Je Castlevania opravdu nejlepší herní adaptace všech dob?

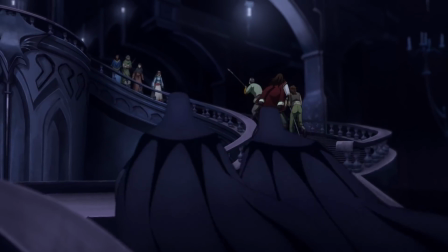Opravdu si myslím, že Castlevania je jedna z nejlepších napodobenin anime ze západu a určitě je to nejlepší herní adaptace, jakou jsme kdy viděli.
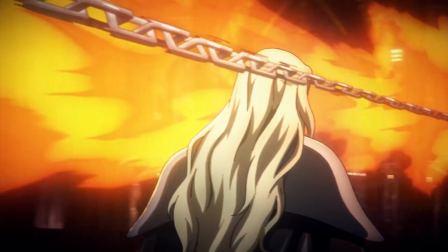A opravdu si myslím, že k tomu adaptování přistoupili jak nejlepší. Mohli, kdy vás reference na hry absolutně neruší, pokud nejste fanoušci,
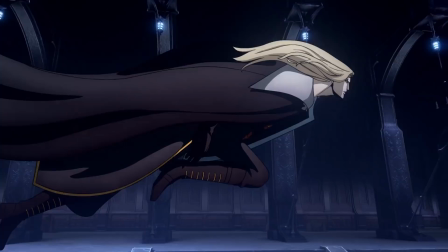ale zároveň jako hráči dokážete třeba poznat, že tohle určitě odkazuje na něco z videohry.
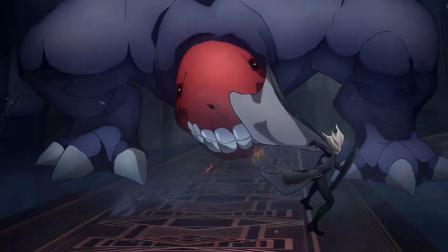Je to prostě skvělost. Podívejte se na čtvrtou sérii nebo na celý seriál, pokud jste ho neviděli.
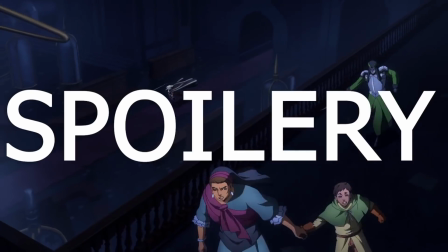Zakončení se jim opravdu povedlo a to je vše, co vám můžu říct bez spoilerů, protože toto je vaše poslední varování před spoilery.
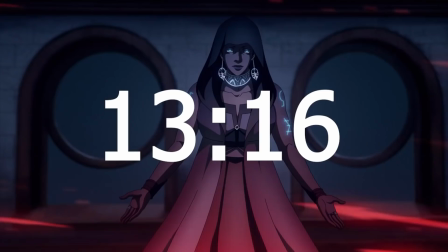Skočte na tento čas, pokud chcete vidět zbytek videa. OK, jdem se pobavit o čtvrté sérii více do hloubky.
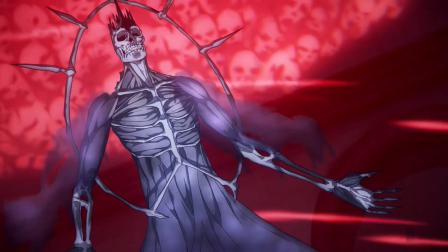Příběh čtvrté série je skoro perfektní.
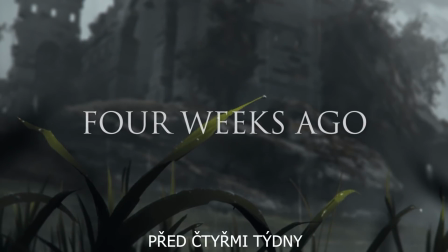Opravdu miluju, jak na začátku sledujeme Trevora a Saifu se věčně vypořádávat s nějakými fanateky, co chcou přivést zpět Drákulu.
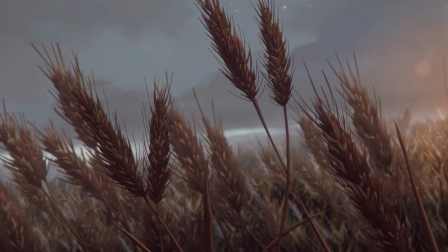Nejenže nám to nastíní pozdější události série, ale také nám to krásně znázorní tu unavenost z věčného potlačování zla,
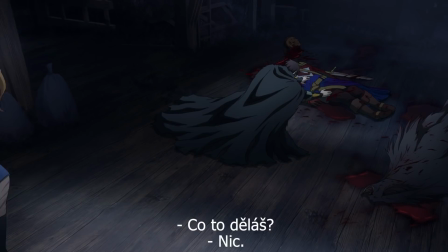což je následně v tom městě, kam zamíří, vede k uvědomění, že chcou jednat a ne reagovat,
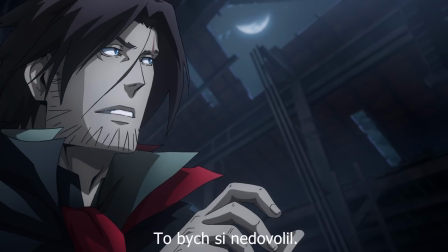čili chcou ze světa udělat lepší místo a nejenom potlačovat zlo.
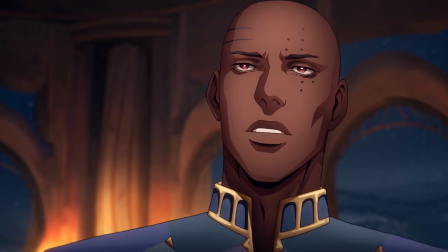Úžasně napsaný a provedený bylo zakončení i Isaacovi a Hektorovi linky, kdy títo posluhovači Drákuly,
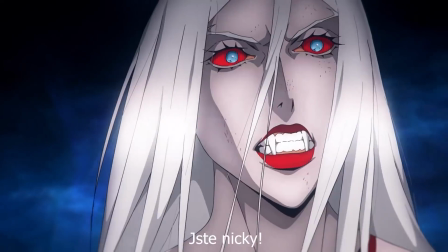kteří chtěli pomoct zničit svět a pomáhali upírům, sprovodí ze světa Carmilu, ze které se stává takový druhý Drákula.
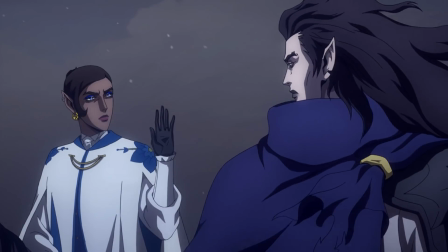A nakonec je tu perfektní konec pro postavy Carmiliných sester. Když už jsme u těch sester, říkal jsem vám už, jak perfektní ta animace seriálu je?
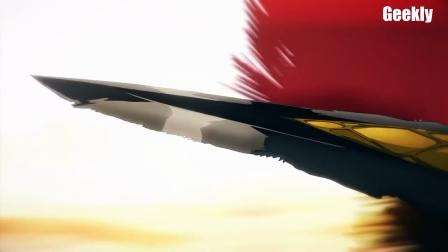Jo? Nevadí, protože je to pravda, takže si to klidně zopakujem. Alucardova linka je ve čtvrté sérii taky naprosto skvělá.
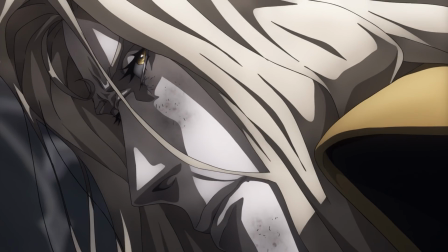Můj jediný problém je, že mám fakt pocit, že události okolo Alucarda ze třetí série působí dost zbytečně z pohledu na
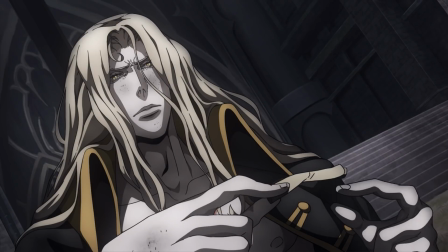ucelený příběh a ti dva činští lovci upíru tomu příběhu skoro nic nepřidali.
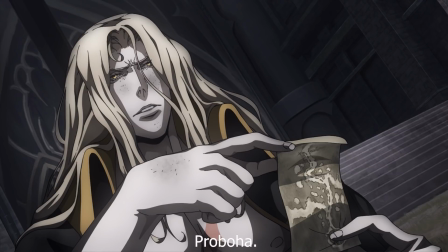Jo, já chápu do určité míry ten vývoj, jakým si Alucard projde a určitě je super ho nechat si šáhnout na vlastní dno předtím,
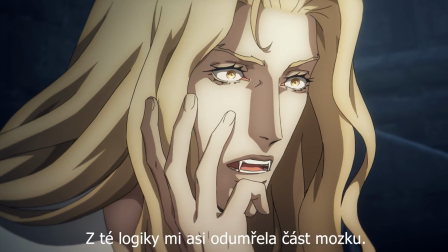než mu všechno tak nějak vyjde a všechno se obrátí k lepšímu, aby tam byl ten kontrast, přesto mám pocit, že na to, kolik tomu bylo ve třetí sérii věnováno času,
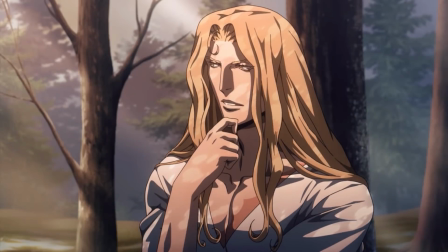to opravdu nepřidává tolik, ale to už zase kritizuju třetí sérii.
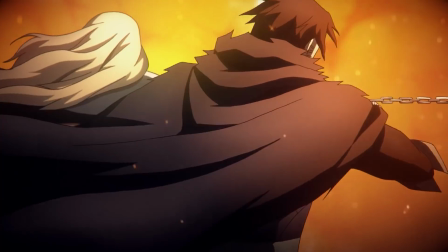Nakonec se mi líbí, jak se po dvou sériích konečně opět setká Belmont, Saifa a Alucard.
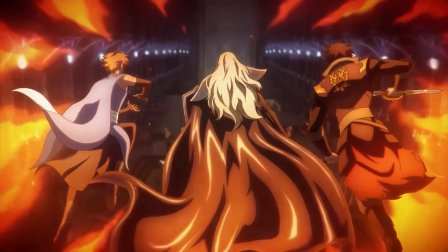Bylo to perfektní sledání, na kterém miluju to, jak hned dokážou perfektně opět spolupracovat, jako by se nikdy ani nerozdělili.
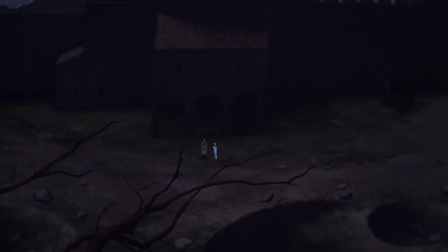Přijde mi také skvěle, jak prakticky většina dílů v každé sérii není vůbec adaptace žádné události z her z velké části,
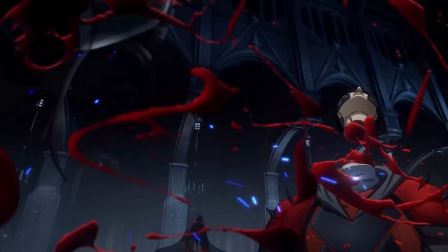ale potom vždy přijde vyvrcholení v Drákulově hradu nebo jiné budově,
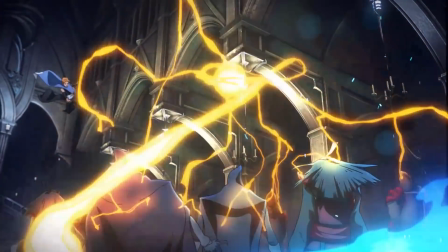což působí jako 20-minutové zpracování hry do seriálu a fakt máte pocit,
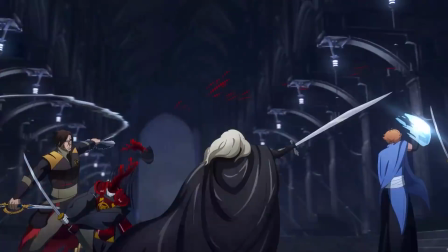že jo, tohle je ten bod, kdy se naprosto adaptuje ta hra, ale ten zbytek je ta omáčka,
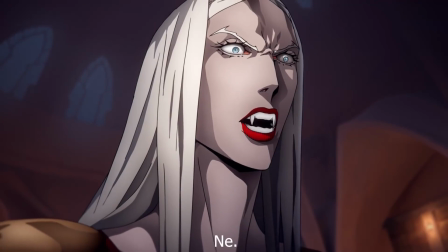co si ti autoři krásně vymysleli a dává perfektní smysl tomu příběhu.
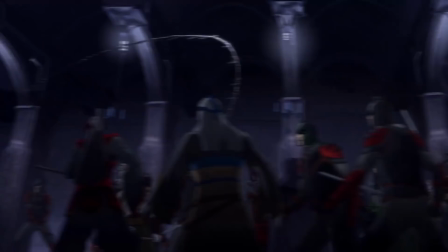Jsem taky nadšený z hravosti toho, jak seriál nakládá se schopnostmi hrdinů, ať už je to Belmontova výbava,
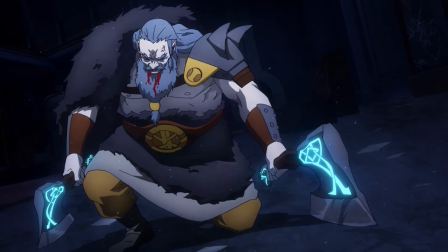Saifiny schopnosti, anebo Alucardův levitující meč či jiné jeho schopnosti.
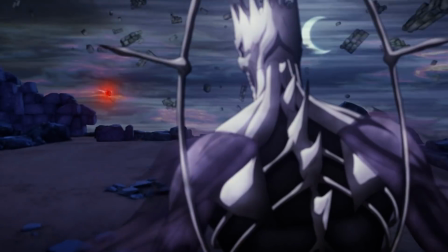V tomto je seriál opravdu bravurní a hravý. Nakonec celý souboj se smrtí je jedna velká třešnička na dortu,
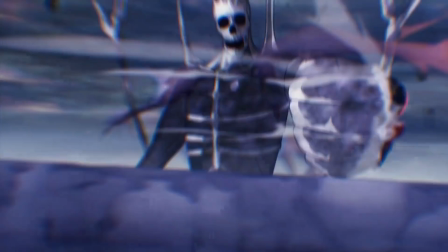ať už co se týká animace toho boje, nebo designu smrti, či Trevorově oběti.
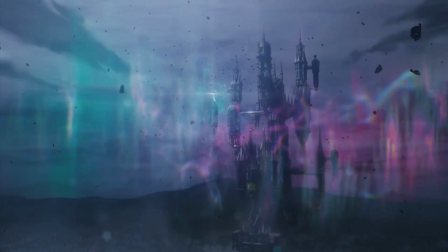Teď se dostávám k jediné věci, co mě opravdu vytočila a nelíbila se mi na čtvrté sérii.
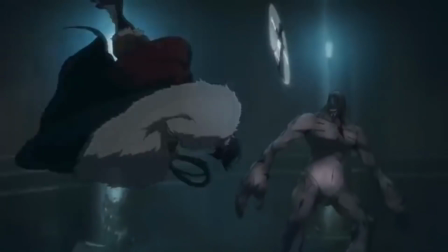Opravdu jsem si zamiloval myšlenku toho, že potom, co byly všechny čtyři série Castlevania dost temné, pochmurné a beznadějné,
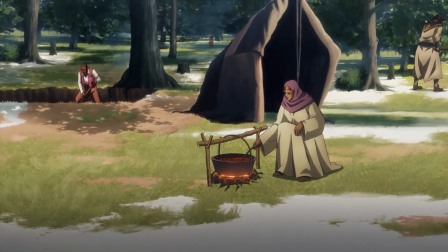tak finále seriálu má dost pozitivní konec, kdy se ukáže, že lidstvo není ještě tak zkažené a je na čase se posunout dál a budovat nové věci,
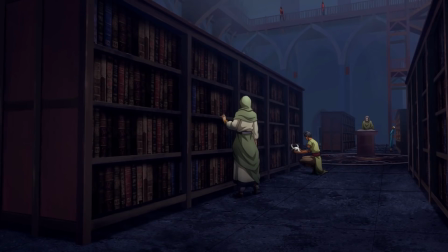kdy všechny znalosti Drákulova hradu i rodu Belmontu se využijí konečně nějak smysluplně k vystavění nových věcí.
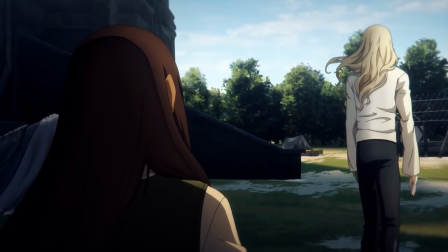Finále se smyslem pro naději se mi k tak temnému seriálu opravdu perfektně hodilo,
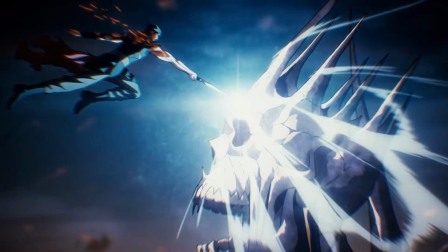zvlášť když díky oběti Trevora Belmonta to nebyl vyloženě happy ending, ale člověk z toho měl takový hořko-sladký pocit.
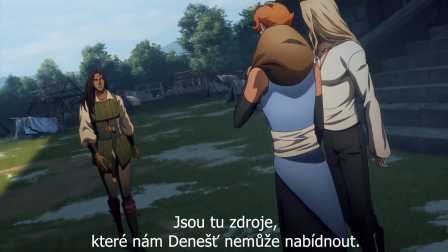Navíc chtěli pojmenovat městečko okolo Drákulova hradu, které zrovna budovali Belmont.
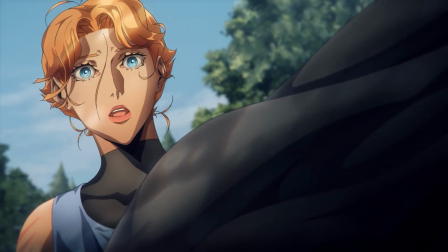No prostě perfektní. Dokud se neukáže, že Belmont vlastně přežil a celý je to zkažený.